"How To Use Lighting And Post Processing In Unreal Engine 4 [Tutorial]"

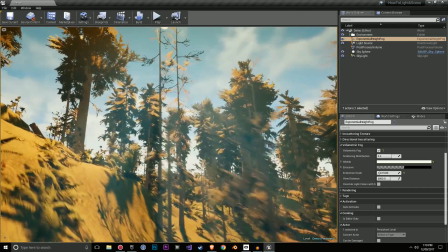8:18 And this is what allows these sun shafts to shine through quite well.
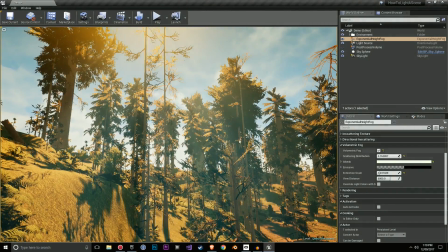8:26 So if you see here, I can modify this and they can become stronger.
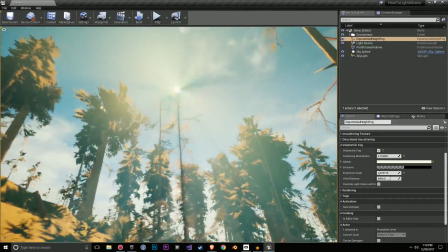8:36 And it allows it to shine from different angles. Now, it depends on how powerful you want the light shafts to be.
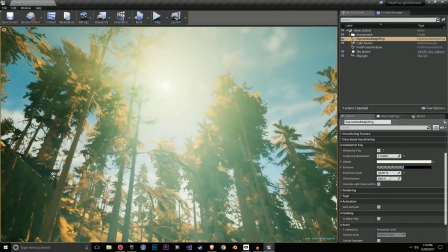8:44 Some scenes you may want them to be very strong. Some scenes you may not want them to be that strong at all.
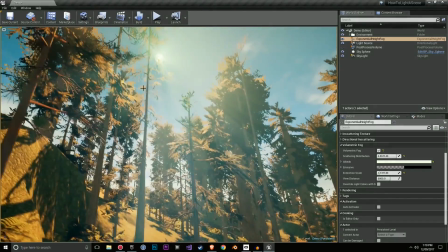8:55 So a lot of these settings are about how does the fog and the light shafts interact with one another.
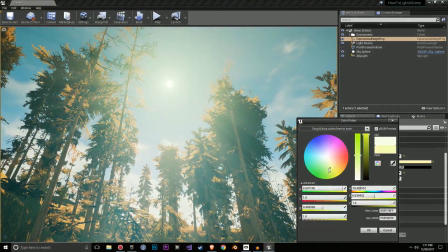9:02 You have the albedo here, so you can change the color of it depending on what you're trying to achieve.
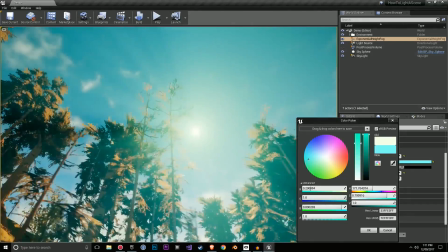9:11 And that can add a different look to your scene once again.
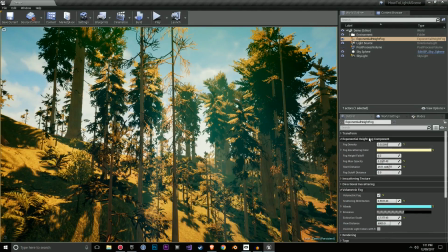9:16 And apart from that, volumetric fog and the high fog component are the two major things that I like to mess around with here.
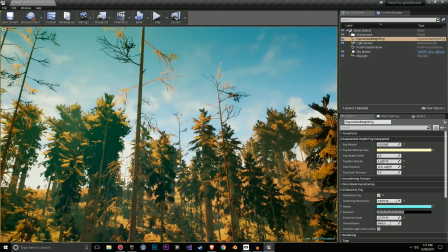9:23 In terms of that really nice final look, the thing that really polishes it, that's where you're getting into your post-processing volume.
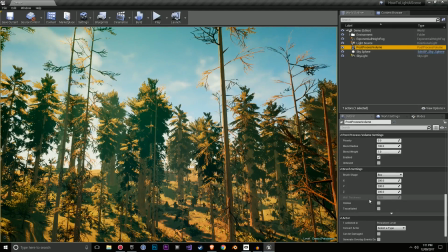9:31 So I'm going to just enable this and let's go over here and unbound this. So that allows it to affect the whole world.
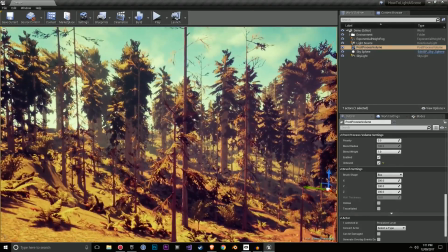9:38 And you'll see a dramatic shift in the tone and the feel and the look of the level.
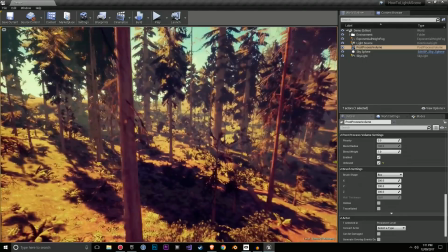9:43 This is where it starts to look really nice, in my opinion.
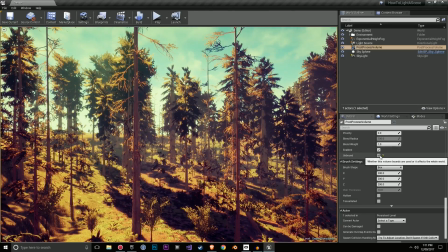9:51 And it gives it a bit of a unique atmosphere and feeling. I'm personally not into fully realistic environments. That's my style. I really love some of the Destiny 2 environments and the lighting and the fog effects that they're doing in that game.
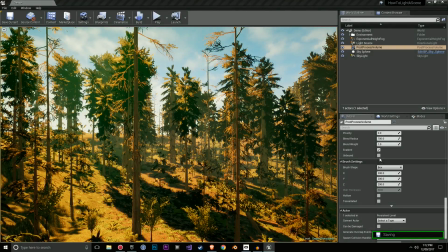10:07 And when I see something super realistic, the colors are boring.
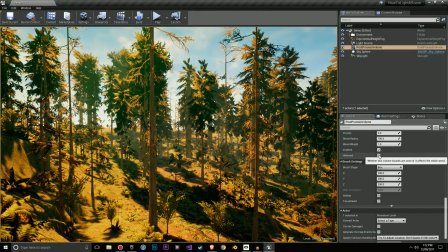10:12 You want something with a bit of color grading. So I feel like this really enhances the scene and can give it a dramatically different look.
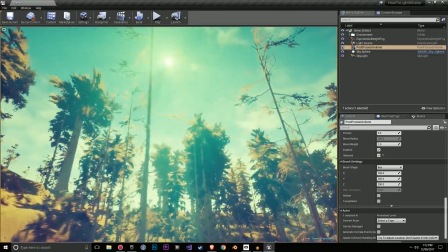10:21 Let's go through some of these settings.
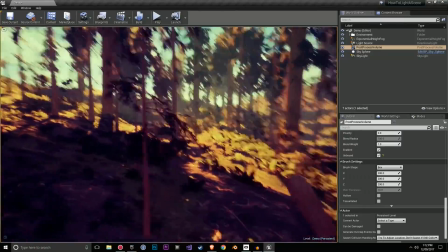10:25 And just before that, because the post-processing comes with Bloom, it's a bit overpowering now, this light.
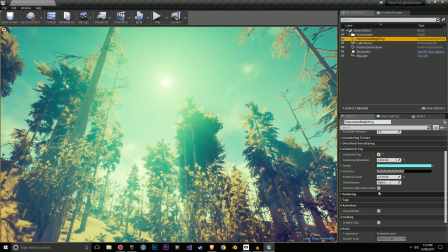10:33 So I'm just going to turn it down a little bit in the height fog settings. So let's have a look through all these post-processing settings.
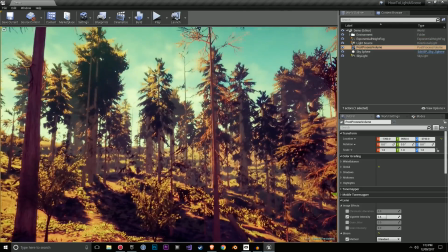10:41 Now, the real thing making the scene look completely different, it's all about the color grading for this.
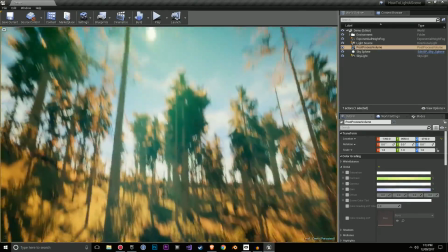10:48 If I was to disable these two, it kind of goes back to how it was before. So I'm going to enable the contrast, the gamma.
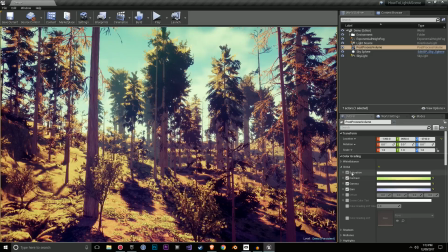10:56 If I enable all of them, it's only when I've changed the sliders that they will enable.
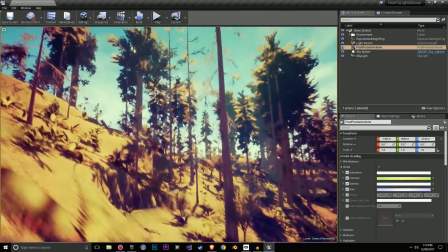11:03 So
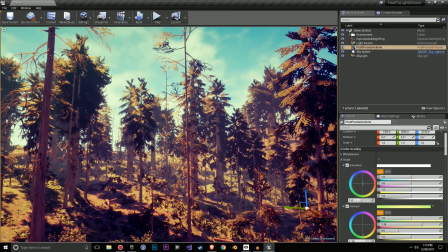11:06 the saturation, I haven't messed around with that too much for this scene, as I've figured out that it didn't really suit that well.
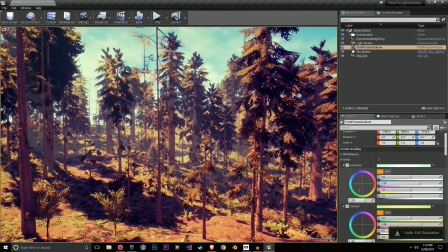11:13 It didn't look very good. And you simply mess around with the sliders and you can achieve different looks. You can also just go in here and slide around. I personally didn't want any of this in my scene, so I just disabled this.
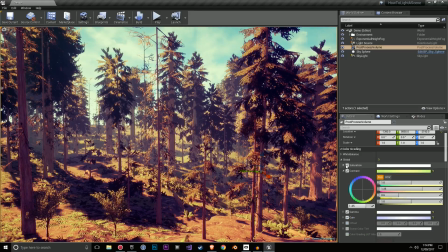11:30 Reset it. Next up, the contrast made a huge difference.
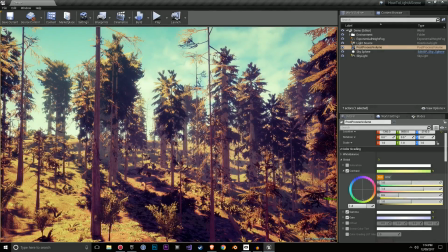11:35 You'll see in the green over here. It made a massive difference into the scene.
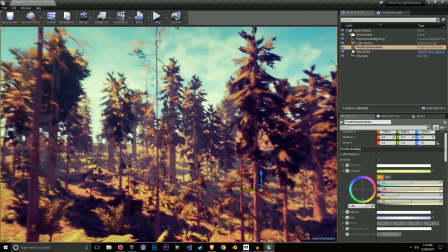11:40 So that is why I personally really enjoyed messing around with the contrast here.
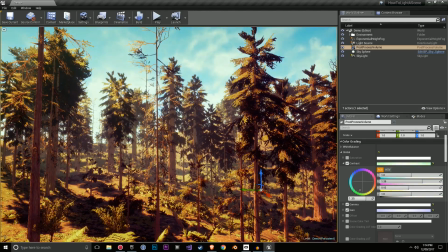11:47 Seeing the different effects, you can get something very different.
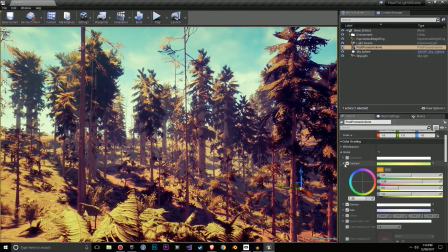11:58 And the contrast is really one of the main effects, if you see here.
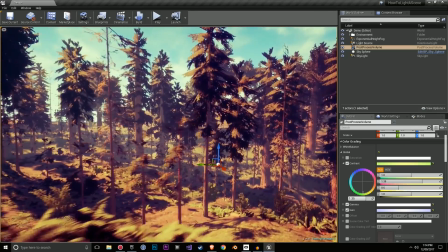12:04 I like the way it makes the trees look, if you look over here, this color.
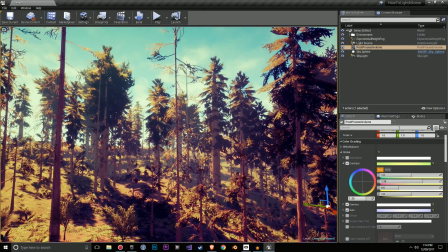12:14 And I feel like it really enhances the fog, if you look over here. The gamma added a bit more of like a blue tint or an aqua tint to things.